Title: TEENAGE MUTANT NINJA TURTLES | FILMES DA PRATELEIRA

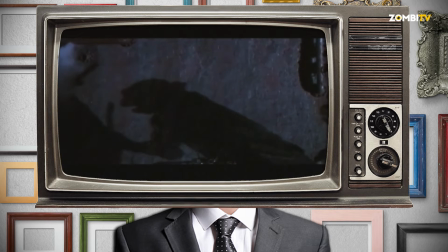[4:11]
Lembro-me perfeitamente de ver as sombras das tartarugas na parede do esgoto antes da revelação do título
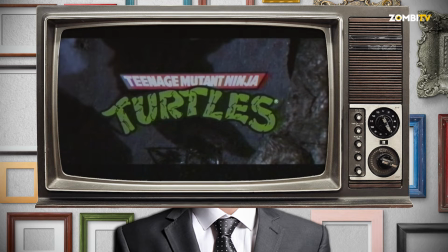[4:16]
aparecer para suspender ainda mais por uns segundos a primeira aparição do glorioso quarteto.
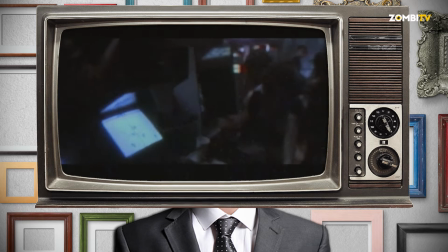[4:22]
E para um puto de 6 anos a crescer nos 90, nada transpirou mais a subcultura daqueles anos do que os esconderijos do clã,
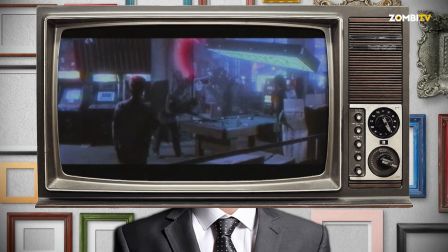[4:30]
com as rampas de skate, as máquinas de arcade, música rap,
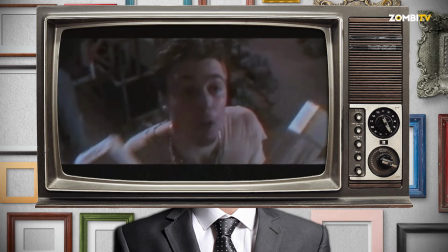[4:34]
punks a tocar guitarra, putos a fumar charutos e ainda Sam Rockwell a perguntar se quer tabaco com sabor a mentol.
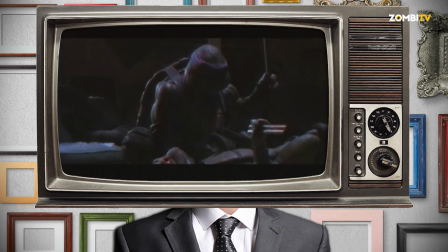[4:41]
É interessante também descobrir pormenores subtis que escaparam em visualizações mais antigas.
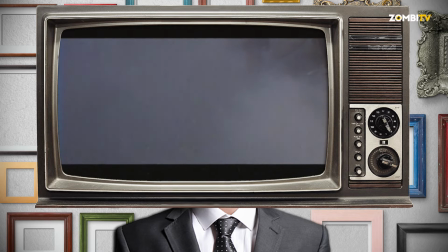[4:47]
Marcas do tom e tema do filme,
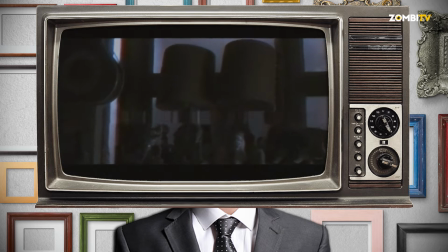[4:49]
exemplificados com ações e diálogos subtis das personagens, como por exemplo quando April explica que mantém a loja do pai aberta,
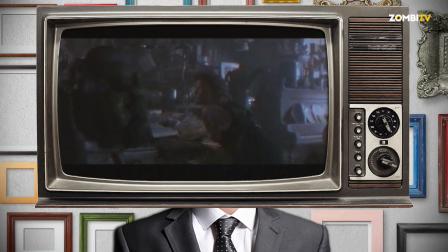[4:57]
apesar de lhe dar prejuízo, porque lhe traz memórias dele. e ver isso retratado na sua expressão quando,
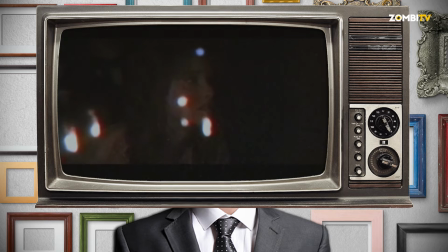[5:03]
na carrinha em fuga, deitam um olhar final ao fogo que consome o prédio.
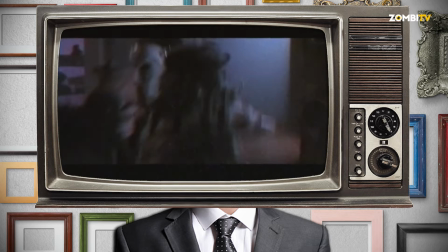[5:08]
Aliás, toda esta cena de pancadaria nunca me saiu da memória pela forma da sua concepção.
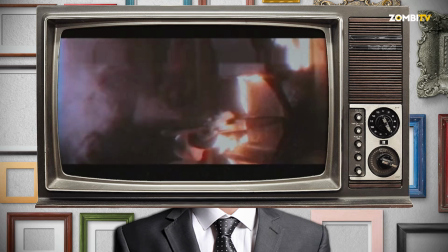[5:14]
Uma cena com comédia física e humor nos diálogos, mas que tem ao mesmo tempo um tom sério,
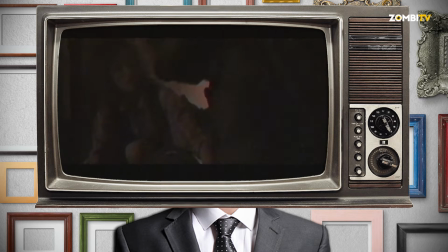[5:20]
pois uma das tartarugas está inconsciente e existe urgência no desenrolar da ação quando o chão colapsa e a loja pega fogo, enquanto Casey Jones entra em cena e April é despedida pelo telefone.
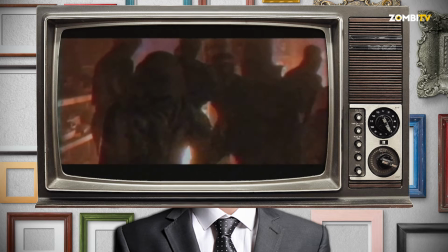[5:32]
Além de que, a banda sonora neste ponto é excelente.
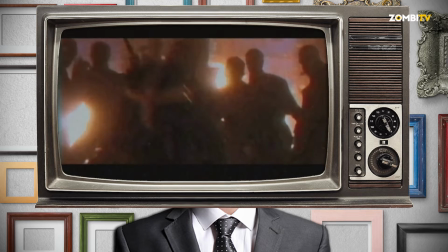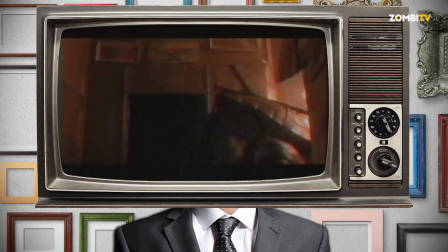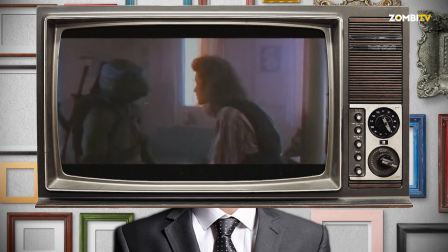[5:48]
Felizmente, Steve Barron soube controlar bem as escolhas de realização e não comprometer a sua visão artística da adaptação,
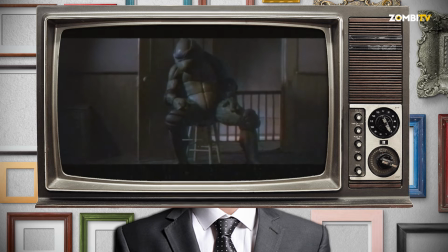[5:55]
com destaque para três pontos que fazem o filme aguentar o teste do tempo mais de 30 anos depois.
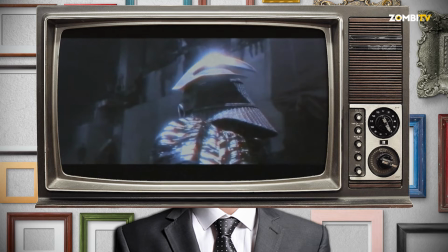[6:01]
Primeiro ponto. Uma parte importante do filme e o seu sucesso recaem no design de produção pela mão de Roy Forge Smith,
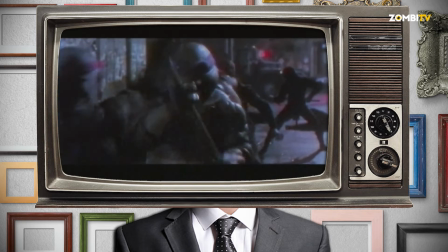[6:09]
que se pareceu inspirar em Batman de Tim Burton para recriar as ruas da cidade e certos exteriores parecem saídos de uma versão suja de um filme noir.
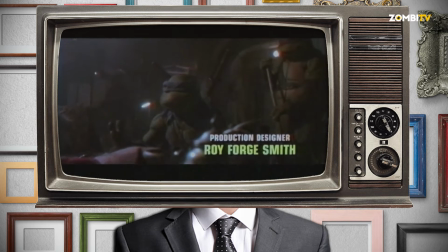[6:17]
A atenção ao detalhe está em destaque nos cenários dos esgotos, que parecem masmorras medievais e ao mesmo tempo uma representação da personalidade coletiva dos nossos heróis que construíram o seu lar reaproveitando o lixo dos humanos.
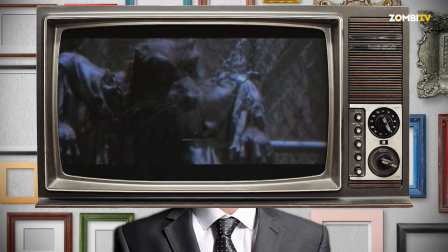[6:32]
Segundo ponto, um filme que parece real desde os sets ao guarda-roupa.
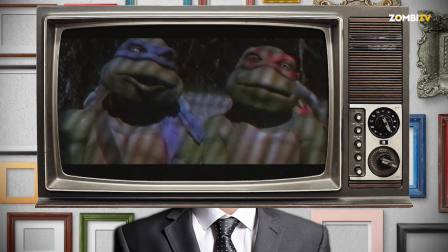[6:37]
Os fatos das tartarugas são os mais credíveis de toda a trilogia e funcionam bastante bem,
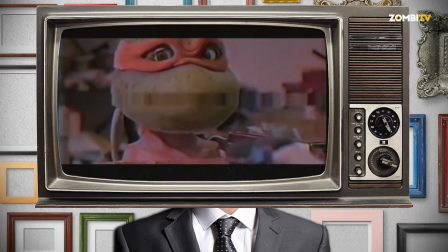[6:42]
tendo em conta as cabeças com expressões robotizadas e que nos levam a esquecer que existem pessoas dentro dos fatos.
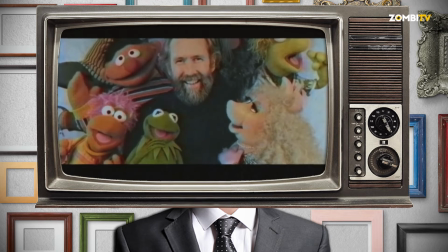[6:49]
Nada mais seria de esperar das mãos de Jim Henson, criador dos Muppets e realizador de filmes como The Dark Crystal e Labyrinth.
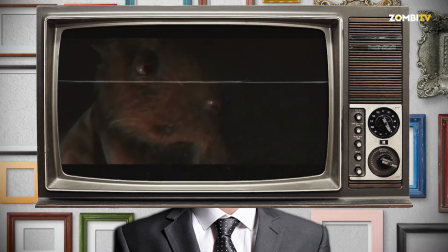[6:58]
As tartarugas apresentam-se sujas e suadas e em certos close-ups chegamos mesmo a ver rugosidades da pele e lágrimas a escorrer pelo rosto,
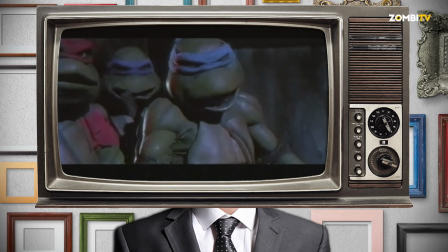[7:07]
bem como traduzir perfeitamente estados de espírito apenas pelas expressões faciais.
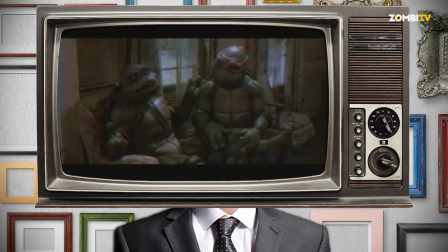[7:12]
Ainda neste ponto destaque também o voice acting, que é excelente na comédia e humor dos diálogos e monólogos das tartarugas.
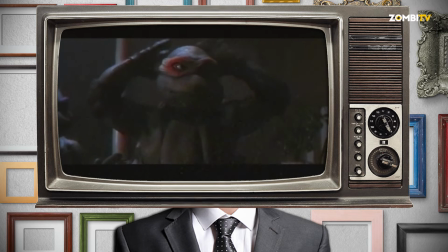[7:21] Oh, a fellow checker, eh?
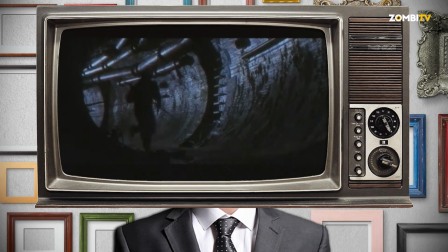[7:26]
Terceiro ponto. O tom do filme é escuro e sombrio, tanto na temática da trama, bem como na sua concepção técnica, principalmente na fotografia.
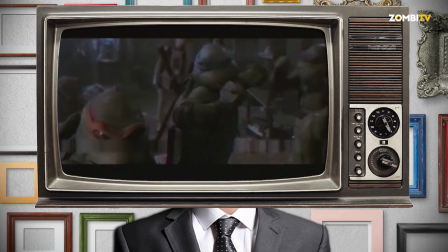[7:35]
O tema da história apela a um público mais adulto e gravita em torno de abandono, ligações familiares,
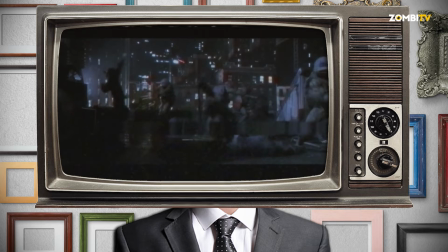[7:42]
traição e vingança, algo que passa ao lado de miúdos de 6 anos, mas que se destaca aos olhos de espectadores mais adultos.
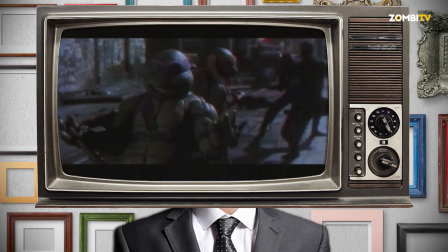[7:49]
A fotografia enaltece e suporta o tom da trama, mas foi arrojada para a altura, tendo em conta que este era um filme direcionado para crianças.
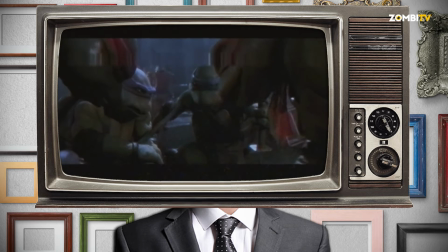[7:57]
A iluminação de cena destaca as zonas de mais interesse, como por exemplo posições de personagens ou decoração do cenário,
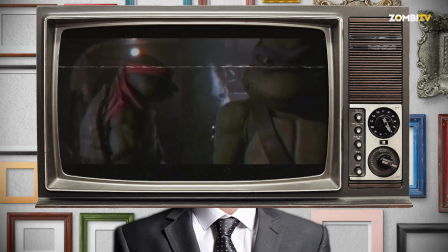[8:04]
mas a penumbra contém também informação visível ao espectador.
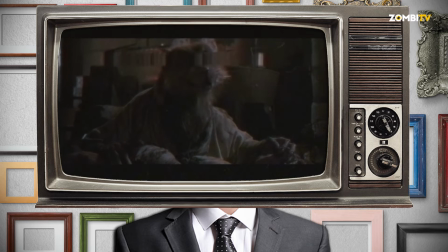[8:09]
É um filme sombrio, pois retrata criaturas do submundo, quer sejam as tartarugas que vivem literalmente no subsolo,
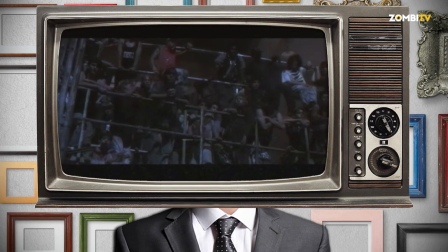[8:16]
ou os jovens delinquentes do clã que se dedicam ao crime e se movem nas sombras e edifícios abandonados.
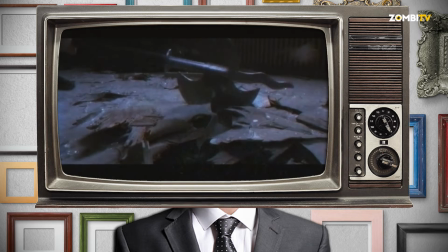[8:22]
Além de que, a nível prático, tons mais escuros na fotografia ajudam a esconder
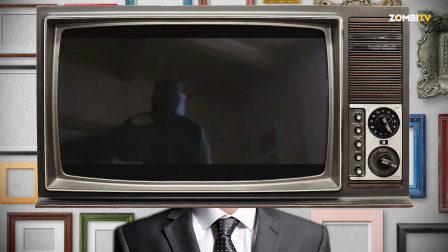[8:28]
imperfeições dos fatos e ajudam no misticismo em torno dos nossos heróis, que poucas vezes aparecem iluminados totalmente.
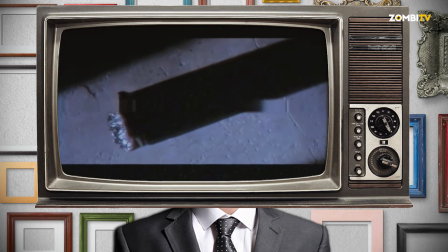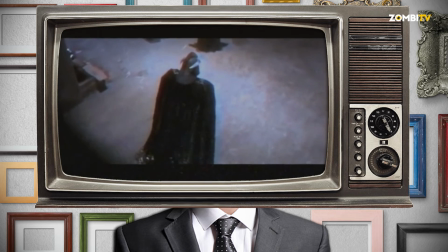[8:43]
Um exemplo perfeito deste terceiro ponto é a introdução de Shredder. Iniciamos com um plano picado para o chão,
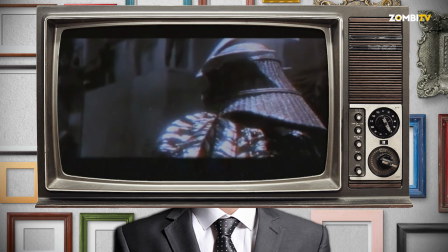[8:50]
onde surge uma grande sombra ameaçadora ao som de uma banda sonora simples mas poderosa de John Duprez.
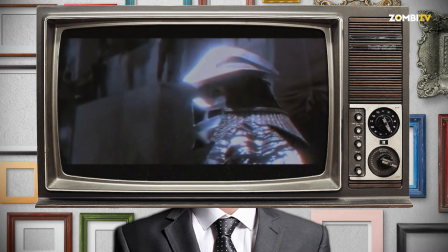[8:57]
À medida que Shredder atravessa o plano, a câmara desce e segue-o de costas,
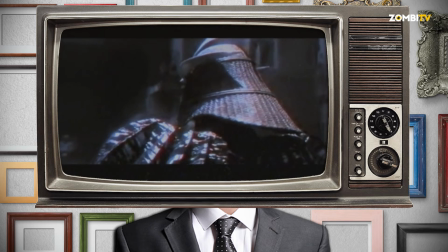[9:01]
enaltecendo a sua figura com o capacete e a capa a brilhar à luz, enquanto todos em volta o observam em silêncio.
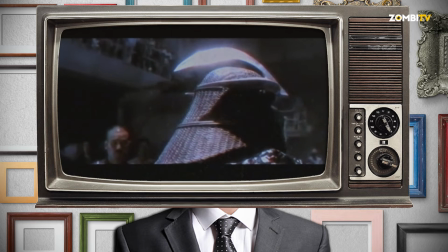[9:09]
Tudo isto em plano sequência. De seguida,
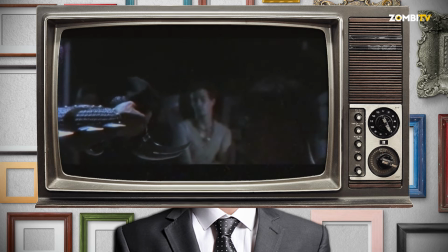[9:12]
as primeiras frases que profere servem para inspirar jovens abandonados pelas famílias que os ignoram e devem olhá-lo como um novo pai nesta família do crime.
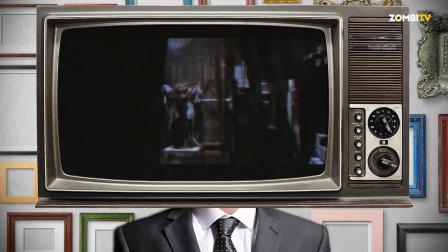[9:21]
Enquanto Shredder fala, cortamos para um splinter acorrentado que nos revela uma expressão de tortura à luz do luar.
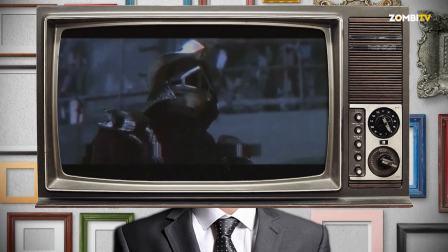[9:28]
A cena acaba com a personagem de Danny que se chega à frente para provar a sua
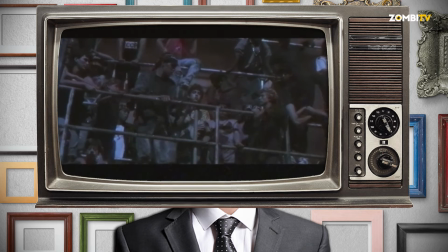[9:33]
lealdade e que nem precisa de diálogo para se perceber o mal que vai provocar.
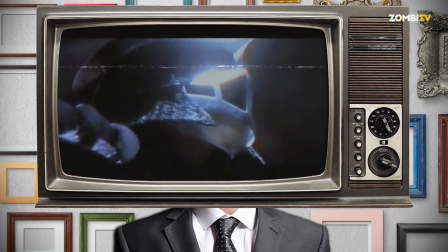[9:38]
São 3 minutos de filme em que tudo se alinha no mesmo tom.
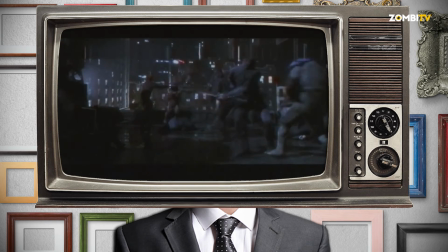[9:42]
Quanto à ação física, a excelente criação dos fatos ajudou a que os movimentos ficassem livres para execuções técnicas de combate excelentes.
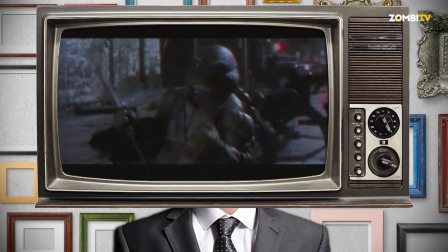[9:50]
os stunts executam saltos e piruetas no meio de cenas de luta filmadas na sua globalidade com planos médios e planos gerais,
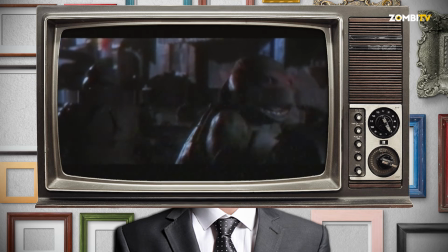[9:59]
raramente cortando para planos de pormenor,
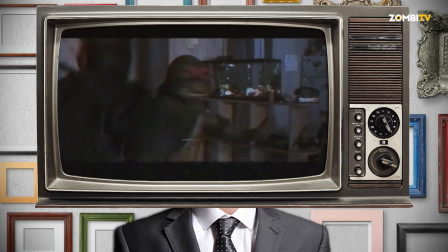[10:01]
os planos de corte introduzidos para eliminar erros e muitas vezes deixando o plano rolar durante um longo espaço de tempo para revelar toda a ação.
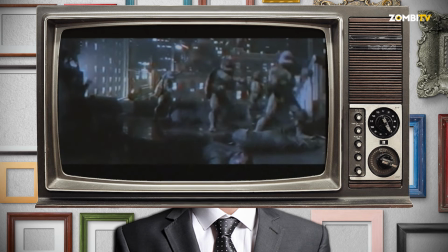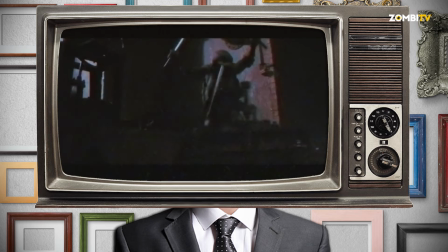[10:16]
É por tudo isto que ainda hoje, estranhamente, este filme retém um certo fascínio e beleza na sua forma.
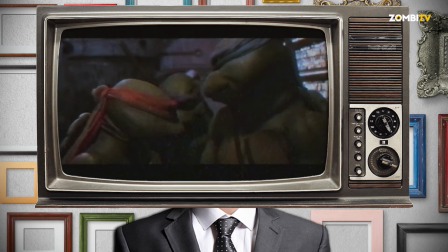[10:24]
Muitos de nós apenas se lembram de uma visualização mais antiga, quando se era mais jovem, e uma grande parte do público está a redescobrir este filme sob um novo olhar.
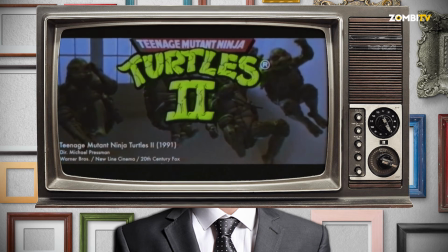[10:37]
Seguiram-se mais filmes, num curto espaço de tempo, pois o lucro em volta das tartarugas era tal naqueles anos que as sequelas tinham de vir o mais rápido possível.
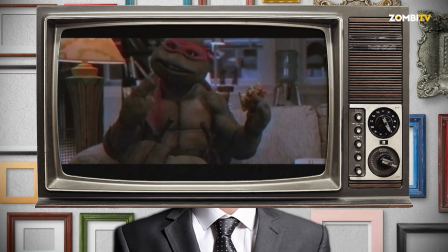[10:45]
E como é óbvio, vieram para levar a saga num declínio vertiginoso.
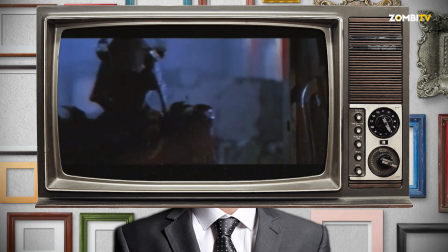[10:49]
Devido a alterações provocadas pela pressão da audiência e o facto de a saga se virar para miúdos mais novos,
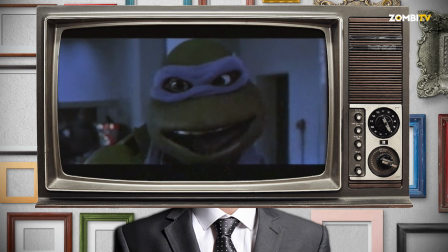[10:55]
em oposição à banda desenhada original e o primeiro filme,
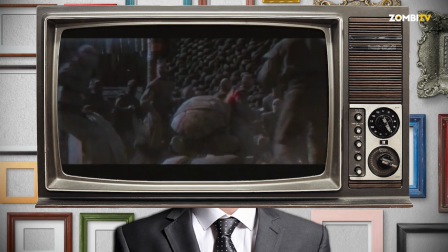[10:58]
os temas das tramas explorados nos filmes seguintes são mais leves e superficiais e o tom ficou mais colorido e divertido.
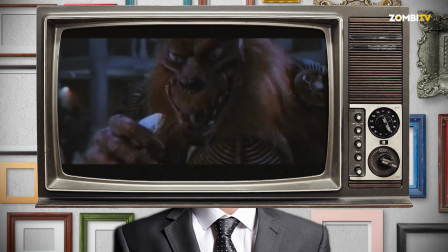[11:05]
Os fatos são construídos com cores mais vivas e de aspecto menos realista e as expressões faciais tornaram-se ridículas,
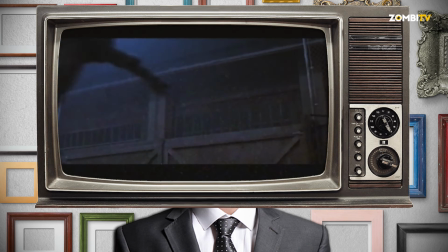[11:13]
além de que o humor começa a parecer forçado.
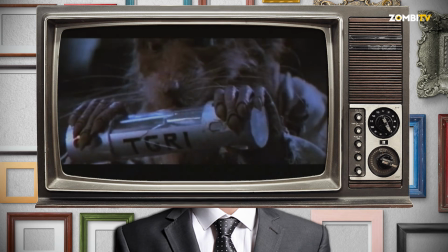[11:15]
O segundo filme explora um pouco mais a história das tartarugas e a sua criação e tem uma ou duas boas cenas de luta.
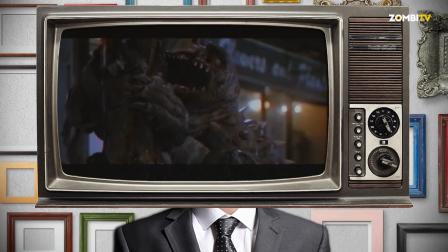[11:23]
Desilude na parte dos novos vilões, que todos esperávamos ser o Rocksteady e o Bebop, mas que são substituídos
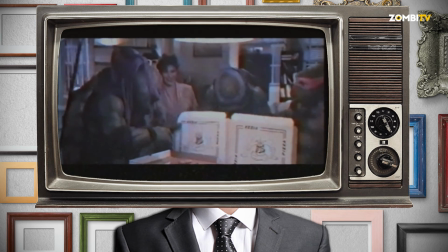[11:30]
pelo Bajuras e o Bailey. Além de que trocaram a April por uma versão inferior e o Grand Casey Jones é completamente ignorado.
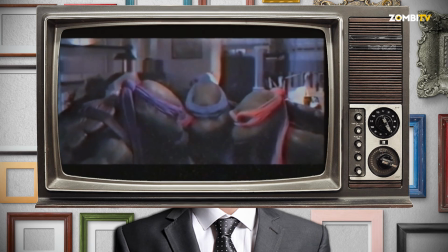[11:38]
O filme é bem inferior, mas consegue ser minimamente divertido.
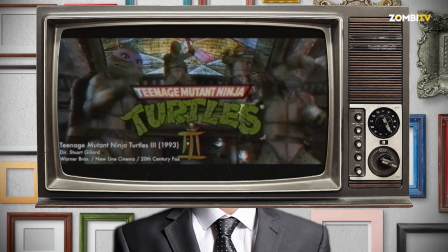[11:42]
No terceiro filme, toda a gente salivava pelo Krang e o Technodrome, mas em vez disso,
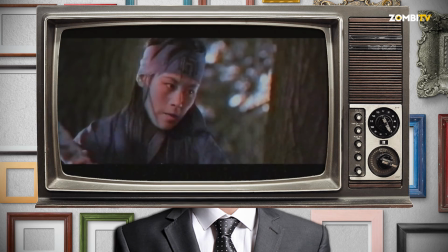[11:48]
recambiaram os nossos heróis para o Japão feudal numa macacada de viagens do tempo
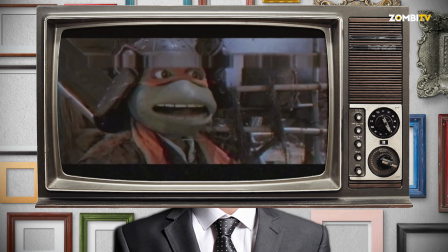[11:53]
e apresentam dois vilões que nada têm a ver com a saga. Os fatos são os piores de sempre,
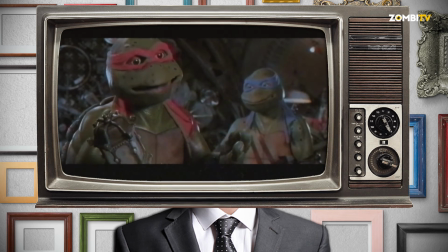[11:57]
com expressões faciais do mais fuleiro que se viu.
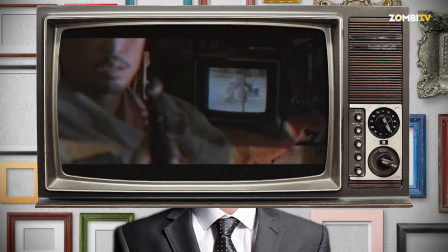[12:00]
Casey Jones volta, mas completamente descaracterizado, pois faz o papel de babysitter de samurais tolos,
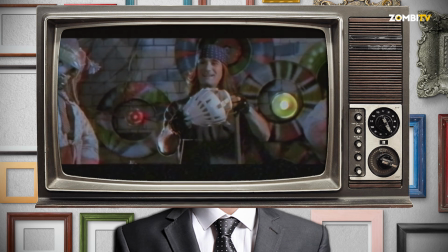[12:07]
arrecadando mesmo assim algumas gargalhadas no meio desta borra de filme. E é assim que abrimos a segunda temporada do Filmes da Prateleira.